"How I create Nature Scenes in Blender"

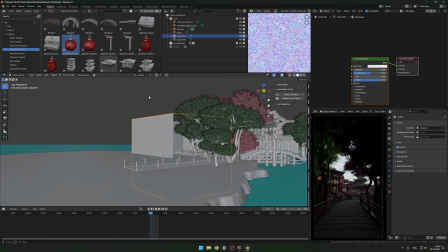495s
Uh, yeah, it kind of just cuts the
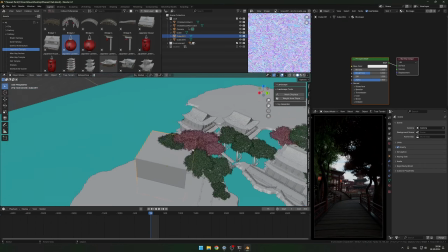500s
light that is coming from the back,
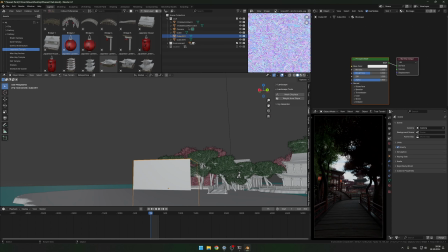504s
so it looks more like it's a dense forest rather than nothing behind the camera.
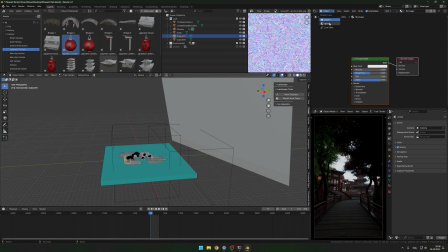511s
So yeah, and here is the main lighting. You can see here that I used two sky textures and I mixed them together. I actually do that quite often in my scenes. I'll explain in a bit why. So, but let me just
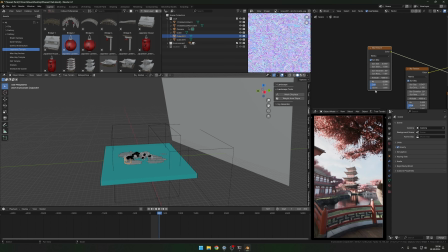533s
explain you the main sky texture or the lighting. So what I did here is I placed the rotation to come, the light to come from the side,
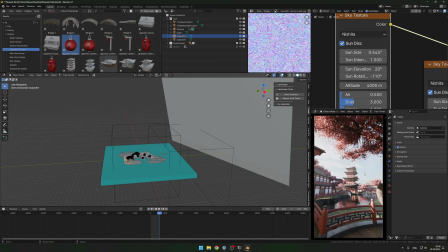550s
which almost always looks nice. You cannot really go wrong with having the lighting go from the side. Uh, I also changed this part. So the reason you change that is
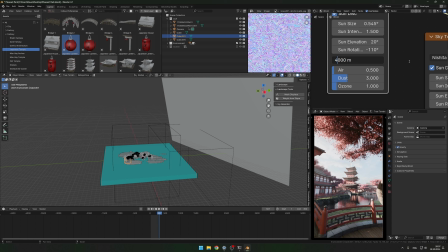567s
you bring the altitude up to like some thousands and air down.
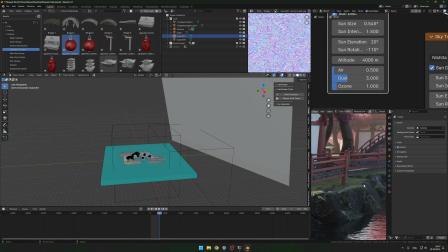574s
And what that does is makes the shadows slightly more bluish rather than straight up just darker. And the reason I do that is because it kind of gives those anime vibes, you know.
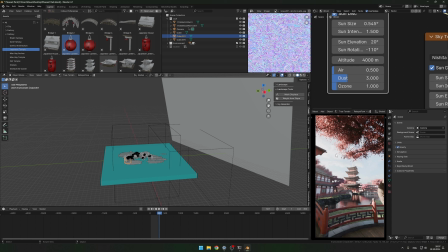590s
It kind of makes it look more like a fantasy a world.
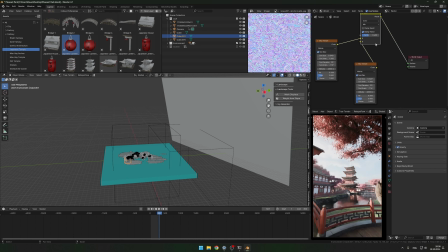595s
Now let me show you why I had those two mixed together. So the only difference between them is the rotation, which is just slightly different, like 6 degrees.
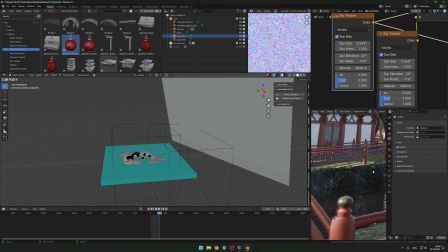611s
So you can see how in this one, for example, I have some light highlight here,
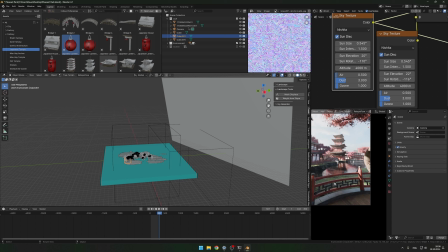619s
but I do not really have it here. So I rotated the sun just slightly, so I have more of that highlight here.
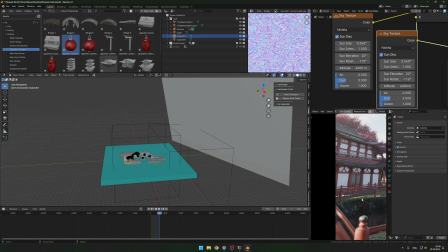628s
And but there I had less of those highlights,
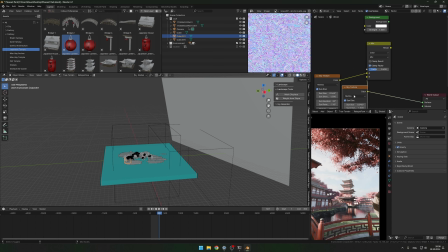634s
so I mixed those two together to have both of them.
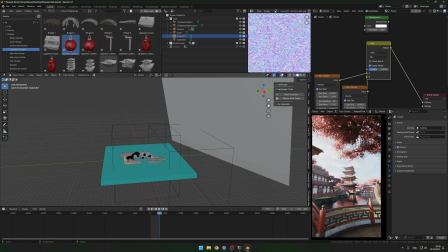640s
But you have to be really careful with this approach for one specific reason.
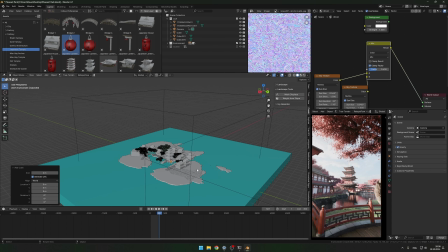646s
So let me just create a cube so I can explain to you nicer.
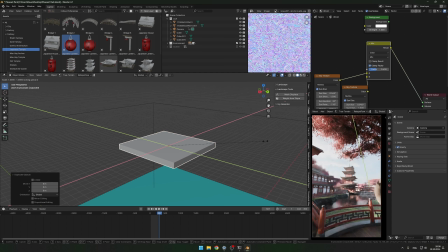652s
So if you have some non-organic shapes like this straight line, for example,
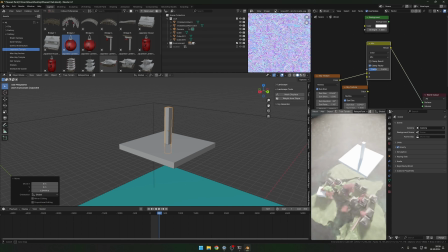658s
it will you will see really clearly that it casts two shadows,
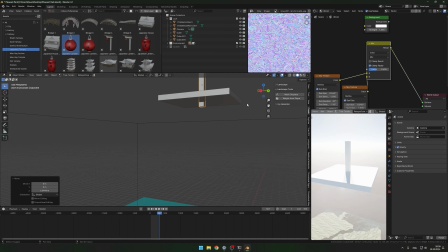664s
which looks very unnatural and it can completely break your lighting if you're not careful.
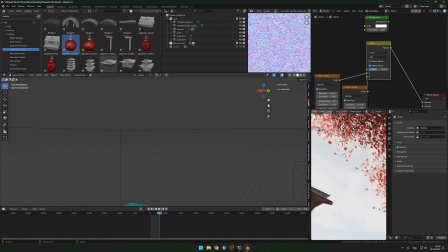670s
But if you have like really organic shapes like leaves and the whole scene is actually,
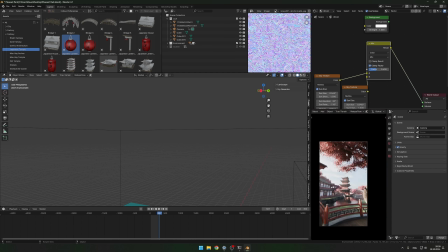679s
yeah, really organic, you can
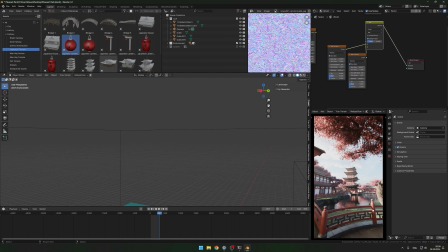685s
use that approach to kind of cheat in some light where you want.
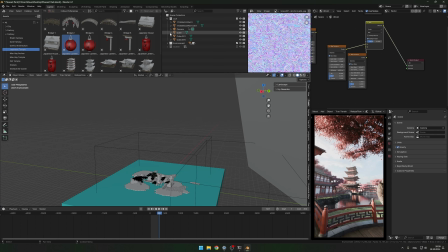693s
So yeah, that's basically everything for the lighting that I do. Yeah, the next thing I did was I brought some more trees in the background because I thought the scene really looked flat.
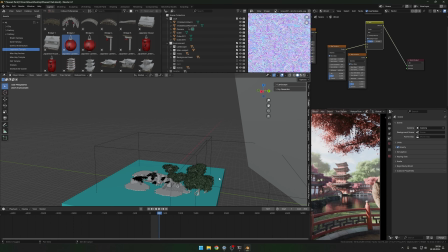709s
There was no background at all. And what I did for those is I scaled them up like 3 times or so.
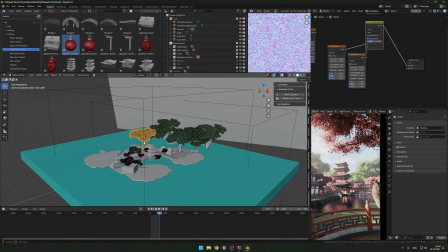718s
That's something I really like to do in my scenes. You will see if you if you try.
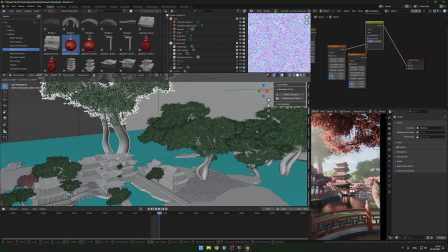725s
Just scale up the tree a few times and you'll see how cool that looks.
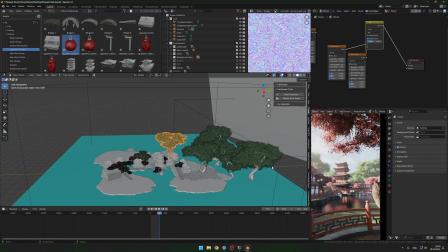730s
Like it just looks so amazing when you have some big trees.
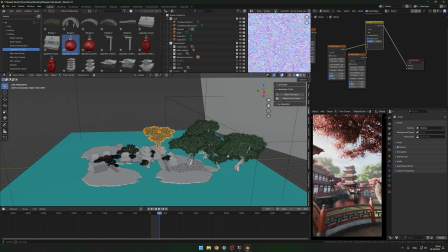737s
So yeah, definitely definitely try that. Um, yeah.